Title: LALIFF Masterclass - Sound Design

For the creepy crawler, we wanted to get all the rattling on the mechanism, the movement for itself without the engine. So we point the front of the car downhill, and we had the driver throw it in neutral, and we stuck the mics out of the window to get all those mechanism sound. And even though we record a lot, we were not exclusively relying on these recordings on editorial. We were augmenting with other records. We were trying to make it feel like a sinister sounding car. Harry Cohen was the one in charge of car editorials. And as I mentioned, this car is a character by itself, so he took a special care of it. We put additional layers on top of the car recordings. There are all kind of stuff that you can find on that Pro Tools session. There is a layer of a ball shaking in a can. There are some low processing to bring up the muffler sound. There is an old motor boat and an old noisy steam engine sound too. And he layered all this together, and that's the creepy crawler. So let me see if we can take a look to this Once Upon a Time in Hollywood scene, and you can see what I'm talking about.
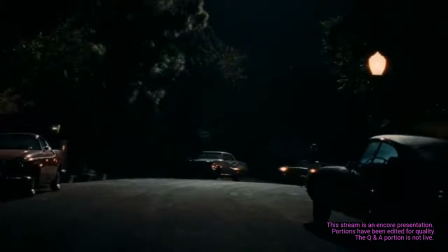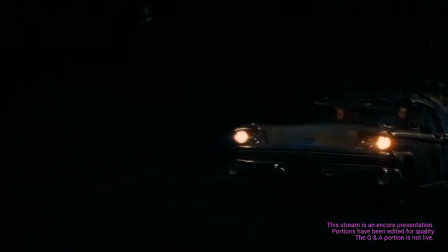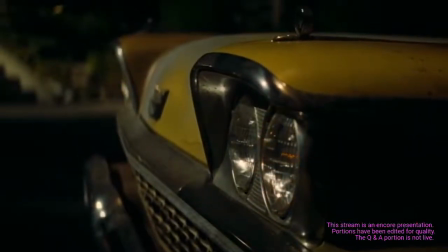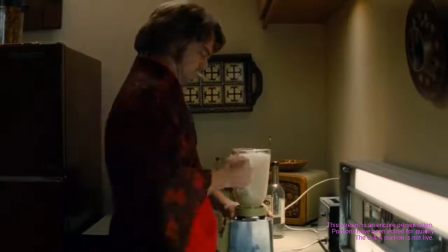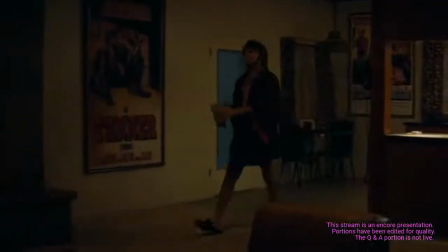1292s Private road and property taxes up the butt. God damn.
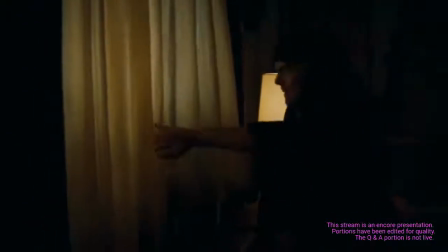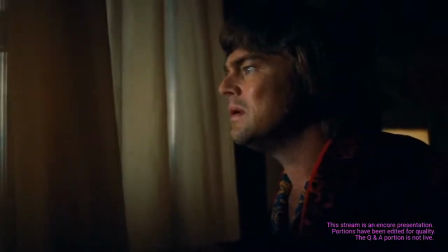1305s Bunch of goddamn fucking hippies. What the fuck?
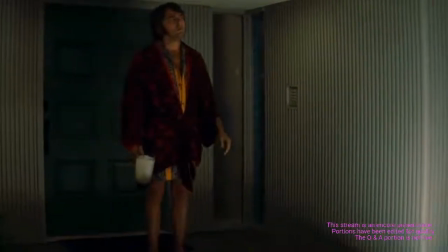1314s Hey, you! Yeah, asshole!
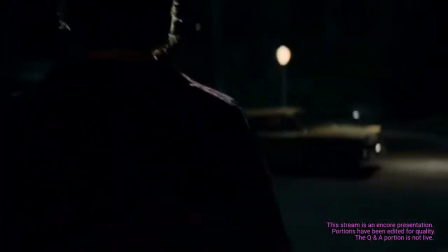1318s I'm talking to you! What the hell do you think you're doing bringing that noisy hunk of shit around here at midnight? This is a private road, all right? Who are you? And who are you here to see, huh?
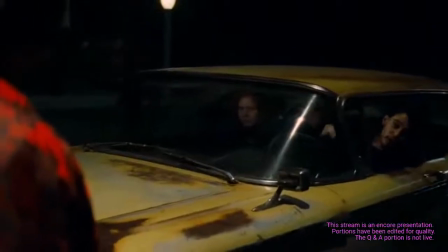1332s Nobody, sir. We just got lost and a little turned around. Oh, horse shit.
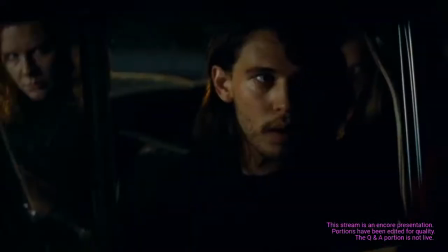1339s Fucking hippies came up here to smoke dope on a dark road, huh? Next time you want to try that, fix your fucking muffler.
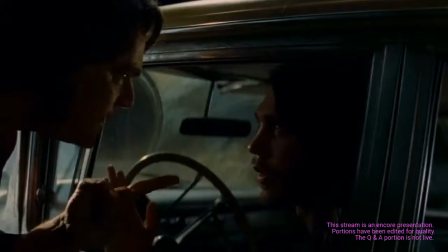1345s Look, we're really sorry we disturbed you. Look, Chief, you don't belong here. Now take this mechanical asshole and get it off my fucking street!
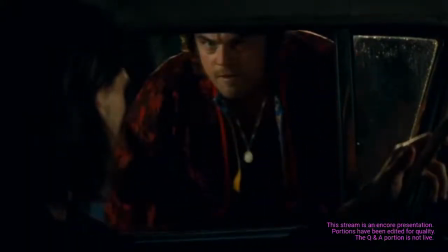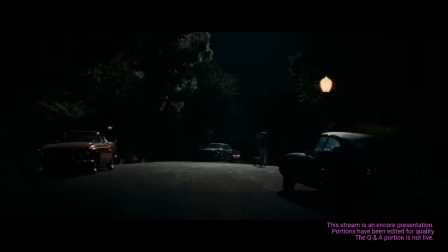1362s
So let's watch it again so we can talk about it. This scene has an interesting sound point. The car starts approaching and we hear the mechanical jalopy sound of the Ford Galaxy driving up.
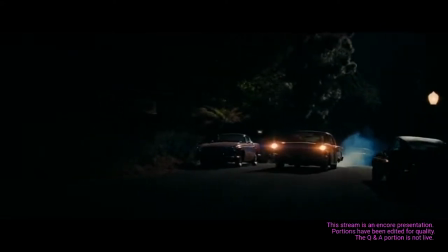1375s
Here the sound directs the action of the scene from the get-go.
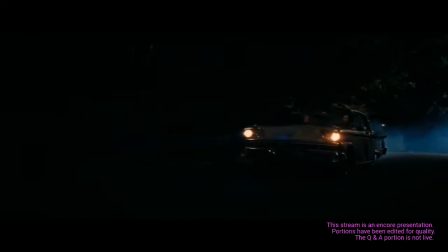1379s
The creepy crawler comes up into her face very slowly, making this mechanical noise.
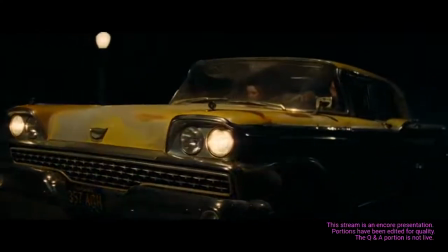1385s
And we create this noise from scratch to make a seamless transition to when he got to the blender making the same kind of noise.
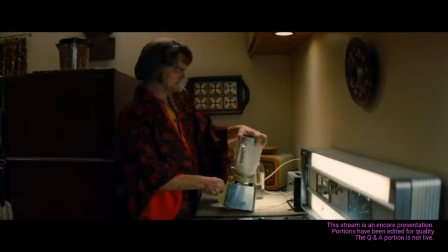1400s
So here we have the same kind of mechanical noise, so he doesn't notice that the car is there until he turns off the blender,
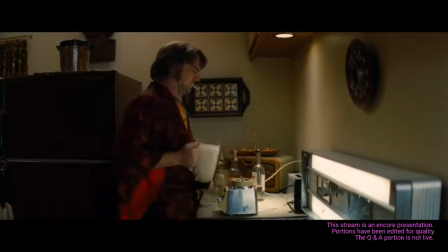1408s
and then he hears that there's a shitty cat outside.
Damn.
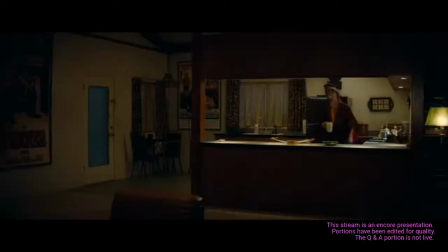1416s Fucking private road.
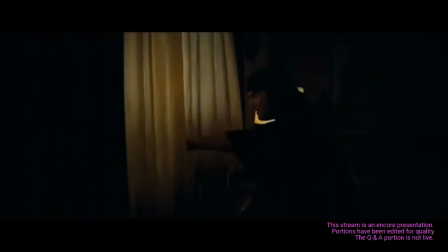1423s
Also, the sound edited on this scene, when he stepped out of the to the street, it defines logic.
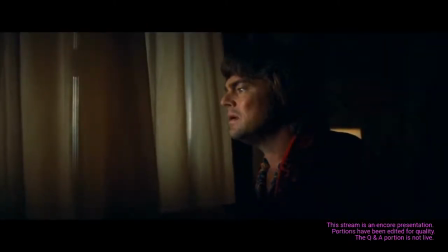1430s
He shut off the blender and heard the car noise and walked towards the window, and the sound gradually gets louder.
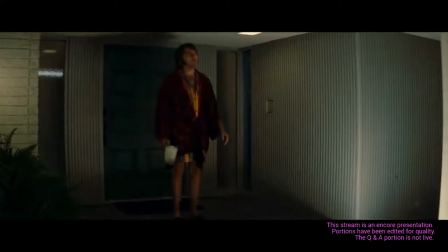1438s
But when he stepped out, we bring it back down again so we can turn it up as he walked into the car.
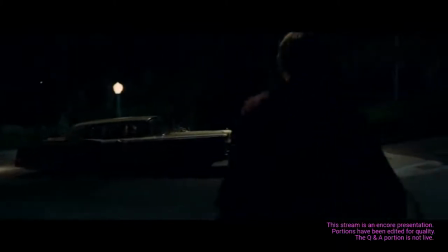1448s Noisy hunk of shit around here at midnight. This is a private road, all right?
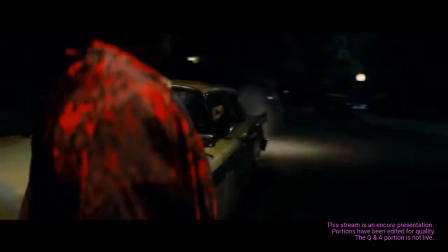1454s Who are you? And who are you here to see, huh? Nobody, sir. We just got lost and a little turned around.
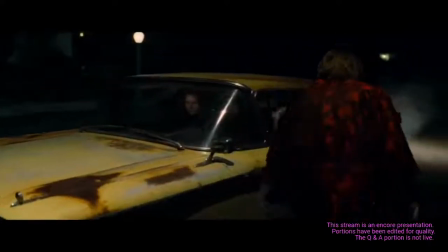1460s Oh, horse shit.
So sometimes you have to break the rules of audible physics for the sake of storytelling. So on the last Rafter, we got a few cars as well, but we didn't have the budget or time to record the actual sound of them. So we had to rely the editing of these cars only on library. Let's watch one scene and we can chat a little bit more about it.
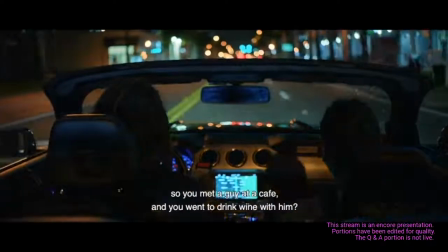1487s Bueno, a ver. Tú conociste un tipo en un café y te fuiste a tomar una copa de vino con él.
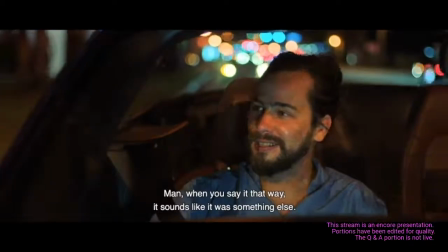1496s Coño, vale, hacer. Dicho así, parece otra cosa. El tipo es un intelectual y está muy conectado con gente de aquí.
On this scene, you can see that we got Alice's character. Alice is Ernesto's best friend, and this is a guy that he always have to show off, and he always have to trick people, and his car represent power, and it represent that he want to eat the city, and of course, this car in a different film will be a Lamborghini or a Ferrari, but in this, we had a Ford Mustang that it's need to feel like it's the kind of the king of the world. And that's also Ale. He's a Ford Mustang that think that he's a Ferrari. And even when we are just talking about car engines, what we are really talking about is a story. So the next thing that I wanted to share with you is one of my favorite scenes in terms of sound from The Last Rafter, and it's actually the open scene for this film.